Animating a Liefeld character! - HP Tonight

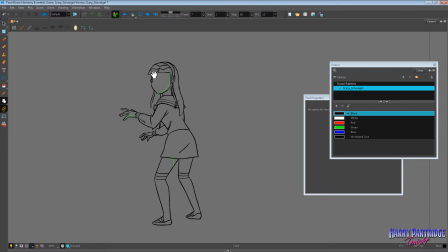1050s
So, for example, we have this anime Japanese schoolgirl type character, but she doesn't have a face. How terrifying. So I animated this little turnaround today, and the green lines are just to separate the areas of shading. I'm actually going to make her black and white, so she sort of looks like a Junji Ito character a little bit.
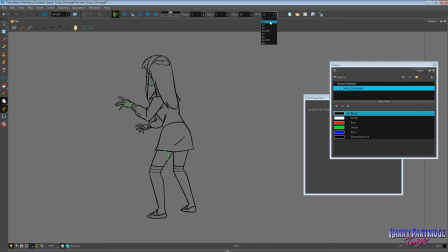1069s
She's in the background, so she's not very detailed, and it's just this little quick animation of her turning.
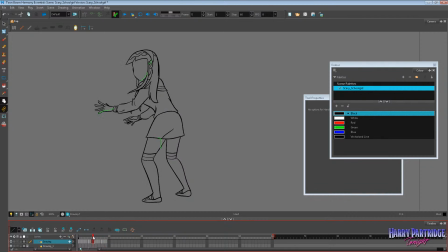1076s
And I'm going to add some kind of effect to her, like some kind of creepy grey smoke around her, so she sort of looks like a ghost or a wraith of some kind. I think that'd be kind of cool. And I have started coloring her already, but I couldn't find the file a minute ago.
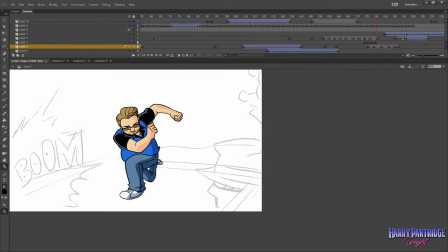1090s
So wherever that file has gotten to, I'll have to track it down and finish it up.
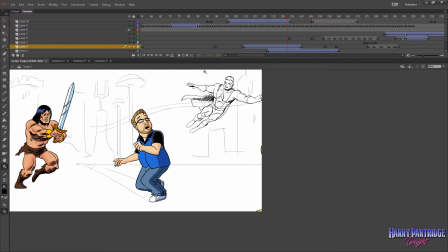1095s
But that brings us to the final part of today's stream. Well, not the final part, the meat of today's stream. That was the appetizer, okay? Now we've got to get to actually creating a new character for the shot, and I'm thinking it's getting kind of crowded at this point,
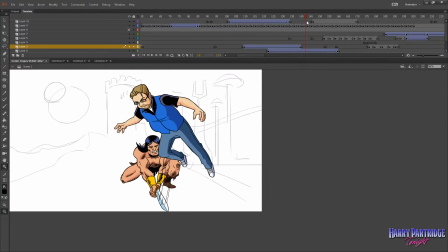1112s
but I'm thinking towards the end of the shot we could actually sneak somebody in,
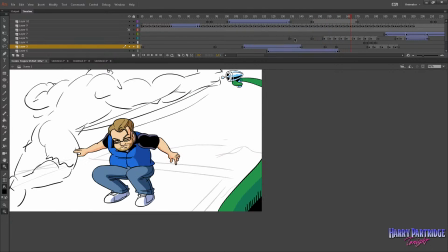1116s
just coming in here, just coming in the very background very quickly. And I didn't actually get Chris's opinion on this. I said this is something I want to do, and he didn't say don't do it, so I guess we're all good.
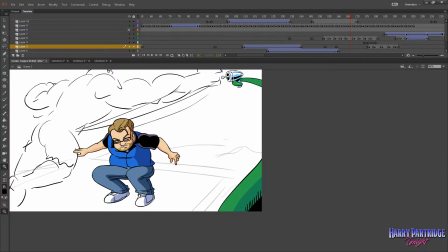1129s
But this is a little tribute that I want to do to one of my favorite comic book artists, Rob Liefeld. So I'm going to stick very quickly a simple little Rob Liefeld character in the background. Chris on the Comic Tropes YouTube channel has technically reviewed some work by Rob Liefeld.
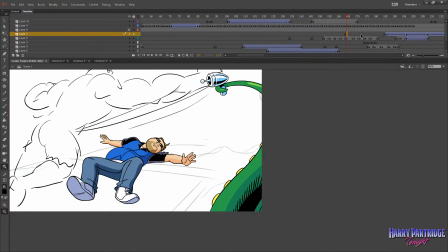1148s
He's talked about his art, so I think it makes sense. It still fits kind of in that context to have a Rob Liefeld tribute. And I'm thinking of just putting somebody in very small in the background, firing off some guns, okay?
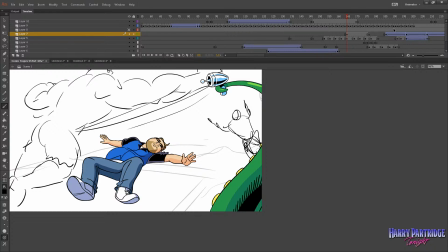1163s
Something like that. And I don't even think we'll have them run in. I think we'll just have them dive in. And I think it will make sense given the kind of characters that Rob Liefeld drew. So let's talk a little bit about Rob Liefeld, okay?
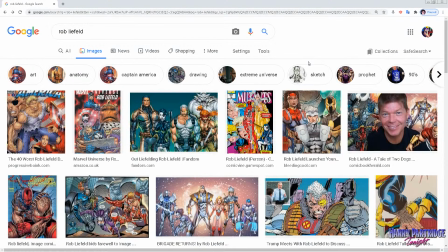1175s
Rob Liefeld is a controversial character in the comics world. He's an artist and also a writer, and he's been pretty prominent since the 1980s. And a lot of people give Rob Liefeld crap for being a bad artist, which I don't think is true.
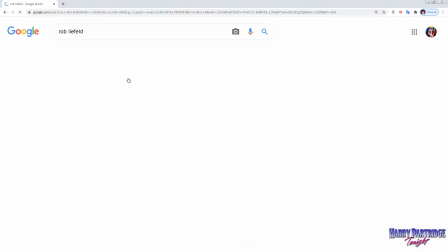1193s
I think that Rob Liefeld, in the same kind of way you have like your garage rock music or something,
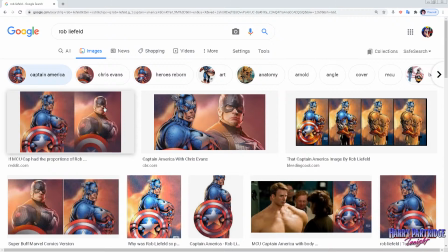1200s
it doesn't have to always be perfectly in time or perfectly in tune.
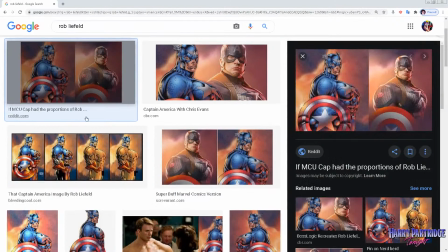1204s
It can still be very fun and very appealing. And a lot of people cite this example, the Captain America, which actually it never went to print,
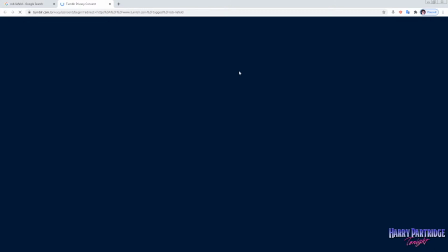1214s
but a lot of people have already have seen it. Oh, fuck that.
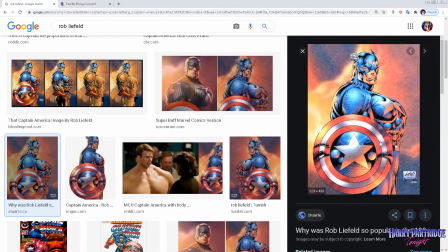1219s
Okay, this image, yeah, with the enormous bizarre bulging pectoral muscles. A lot of people have given Rob Liefeld crap for this drawing, but I know it's a finished drawing, but it didn't go to print. And I don't know if that was because of something else, or people said, hey, we can't put this in a comic.
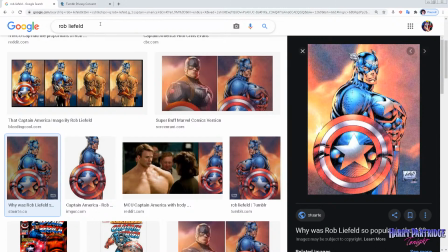1237s
But Rob Liefeld, I think, has made some really great comic books and some really great comic book art, and it has, like I say, a ton of energy to it that I really like. If you look at like Prophet,
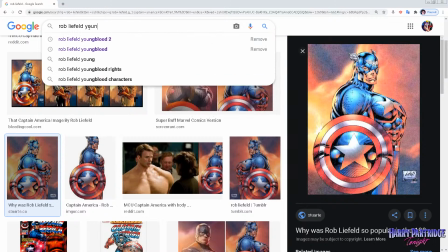1251s
No, it's Youngblood. I think he said one of the best comic books he ever drew was Youngblood 2.
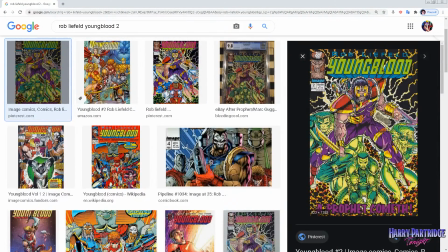1257s
Yeah, and I was looking at this earlier, and I don't know if I can actually find individual pages, but I mean, I think that cover alone gives you an idea.
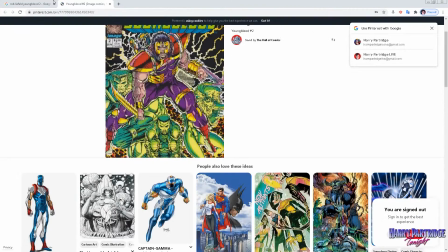1265s
I do actually own this comic. It's Pinterest, I think, so yeah, we don't want to look at
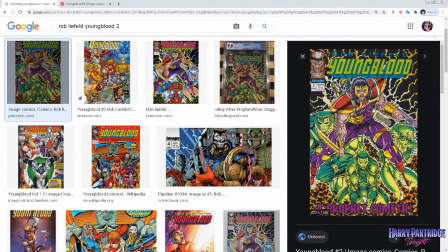1270s
that. But I mean, the energy and the raw power in his artwork, I think, still means a lot to me anyway. It has a lot about it that I really respond to, like and people say, oh, it looks ridiculous, everyone's giant and muscly and covered in guns, and oh, it's completely over the top.
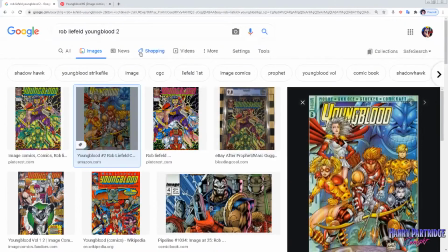1286s
That's the Youngblood relaunch. I don't actually like that one so much, but if you look at like real legit Youngblood,
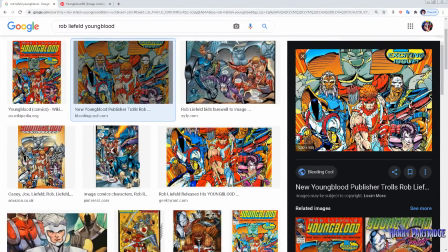1294s
I know like the colors really pop, and the characters' designs are ridiculous and complicated.